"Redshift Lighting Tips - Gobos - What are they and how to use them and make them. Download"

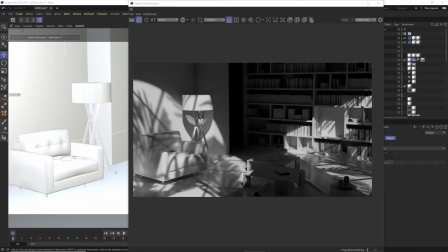(0:06)
Hey, I'm Derek Kirk of Effectotron, and today we're going to go over gobos really quickly.
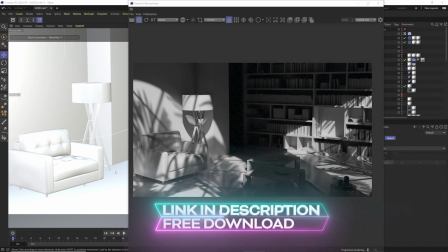(0:11)
And so we'll talk about what a gobo is, how to create something real quick, and how to use them inside of Redshift.
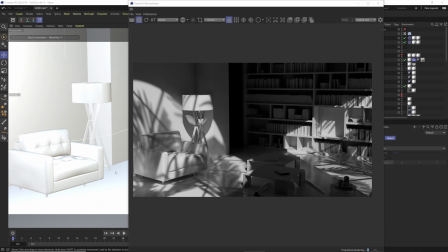(0:17)
They're super easy and they can spice up your scene quite a bit. And so it's a really nice little detail you can add into your scene. So let's get to it.
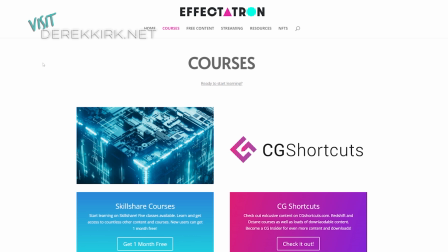(0:27)
Real quick, I just want to say, be sure to check out DerekKirk.net for all of my content and check out our courses on CG Shortcuts and my courses on Skillshare.
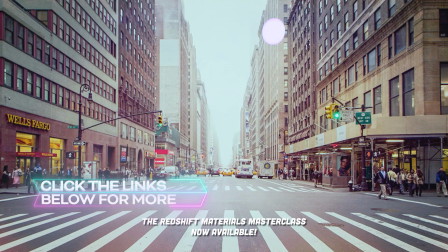(0:35)
All of these are going to be updated with new content as well with the new big changes with the Registrips, so be sure to stay tuned and check those out.
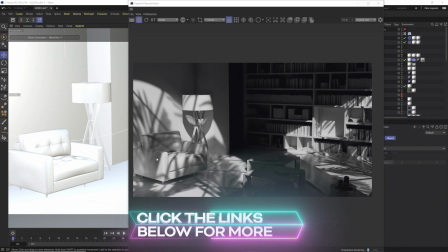(0:44)
Okay, so firstly, what is a gobo?
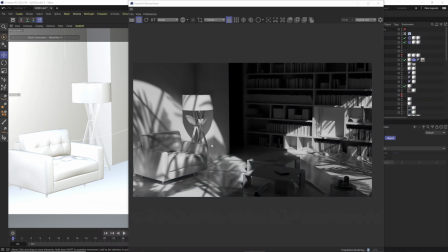(0:46)
A gobo is basically the best way to explain it is like in stage lighting, they have the Fresnel spotlights, and they would have these little plates that they would slide in in front of the lens called a cookie,
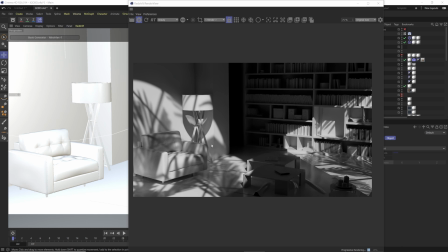(0:58)
and they put that plate in, and they would have different shapes and stuff on it they would cast a specific shadow on the stage sort of fake like leaves or something dramatic or something like that so basically gobos are the same thing for redshift area lights you're going to drop in a black
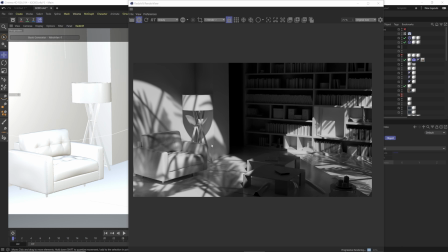(1:15)
and white texture image normally black and white doesn't have to be but a image and it's going to cast that shadow or that image onto your scene it's just to kind of add fake lighting like this. Like I don't have windows in the scene. This just looks like I have windows of vegetation outside the window and I don't.
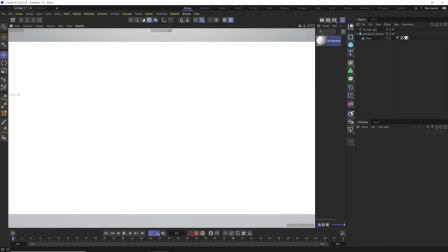(1:34)
So let's take a look at this. So firstly, we have here just our basic standard scene.
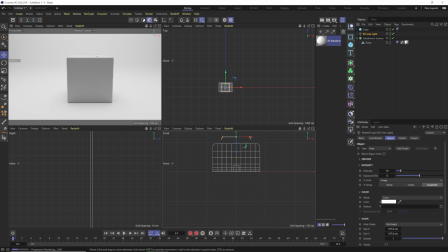(1:42)
Here we have an area light just above a cube on a psych wall. And nothing is fancy is going on here.
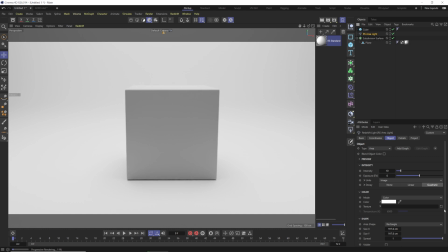(1:49)
But all we need to do to add a gobo is as far area light selected you go down here to texture and we could just drag in
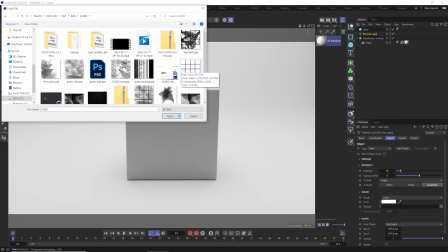(1:56)
a gobo or hit that little folder and click and open a gobo and a gobo can be anything from a range of big leaves a couple leaves some flowers or just window bars something like that so
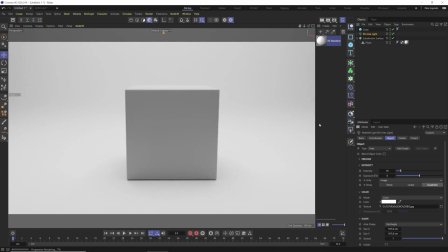(2:09)
we can add that in and you'll see nothing really happens and that's because our spread is still all the way up to one so if we take our
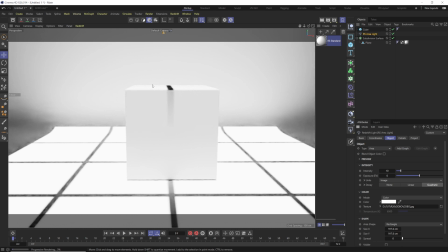(2:17)
spread all the way down to zero that's going to tighten up our light and now we see these lines from our grid so basically the way that works is obviously if you have a cookie or a cutout in
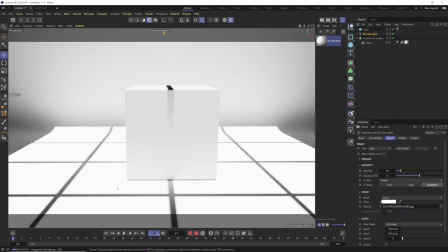(2:30)
front of a light and that light is very much a diffused light it's not going to cast a hard shadow so you're not going to get the detail from your gobo but you took that take that spread all the way down make it a sharp spotlight and now you're gonna get that there for you so the
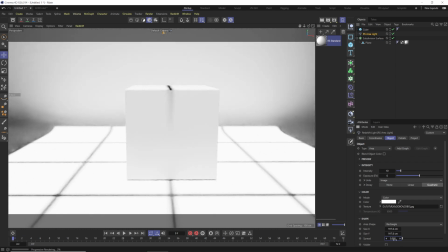(2:48)
highest for the spread I would go probably say 0.005 like very small anything higher than like 0.01 you're gonna really start to lose those lines there but you you can if you want if that's more of the look you're going for obviously the zero is gonna be the sharpest but 0.005 or 0.001
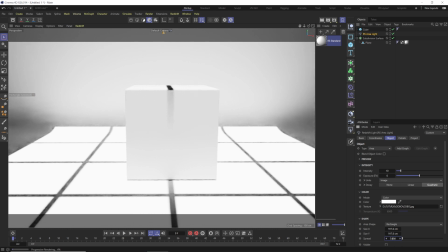(3:06)
gives you a pretty good look as well so you can soften that up a tiny bit if you want to and so another tip I would do is when doing area lights and stuff like for Windows or whatever for your scene I like to create a null
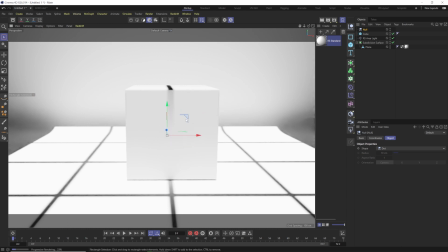(3:25)
and put it wherever I want the light to be centered on especially when using gobos and so then what I do is I right-click my area light go to animation tags go now to target grab that null put that in the target and so now when I leave here I I can just grab my area light and kind of move it around.
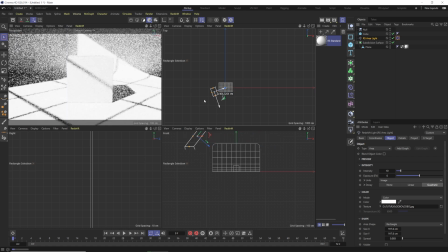(3:42)
And as I move it around, it's gonna automatically just aim at that light here.
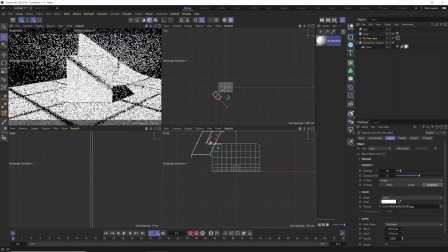(3:47)
So I'll pull this down a bit, make it more dramatic.
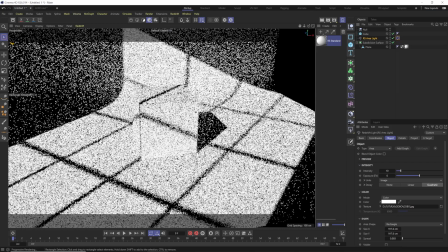(3:53)
Yeah. So there you go. Just kind of an easy way to spice up your scene.
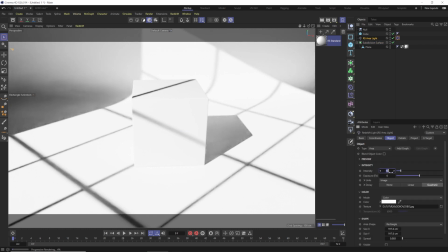(3:59)
Obviously we don't have a window or anything in here. So it's not so bright, make it more moody.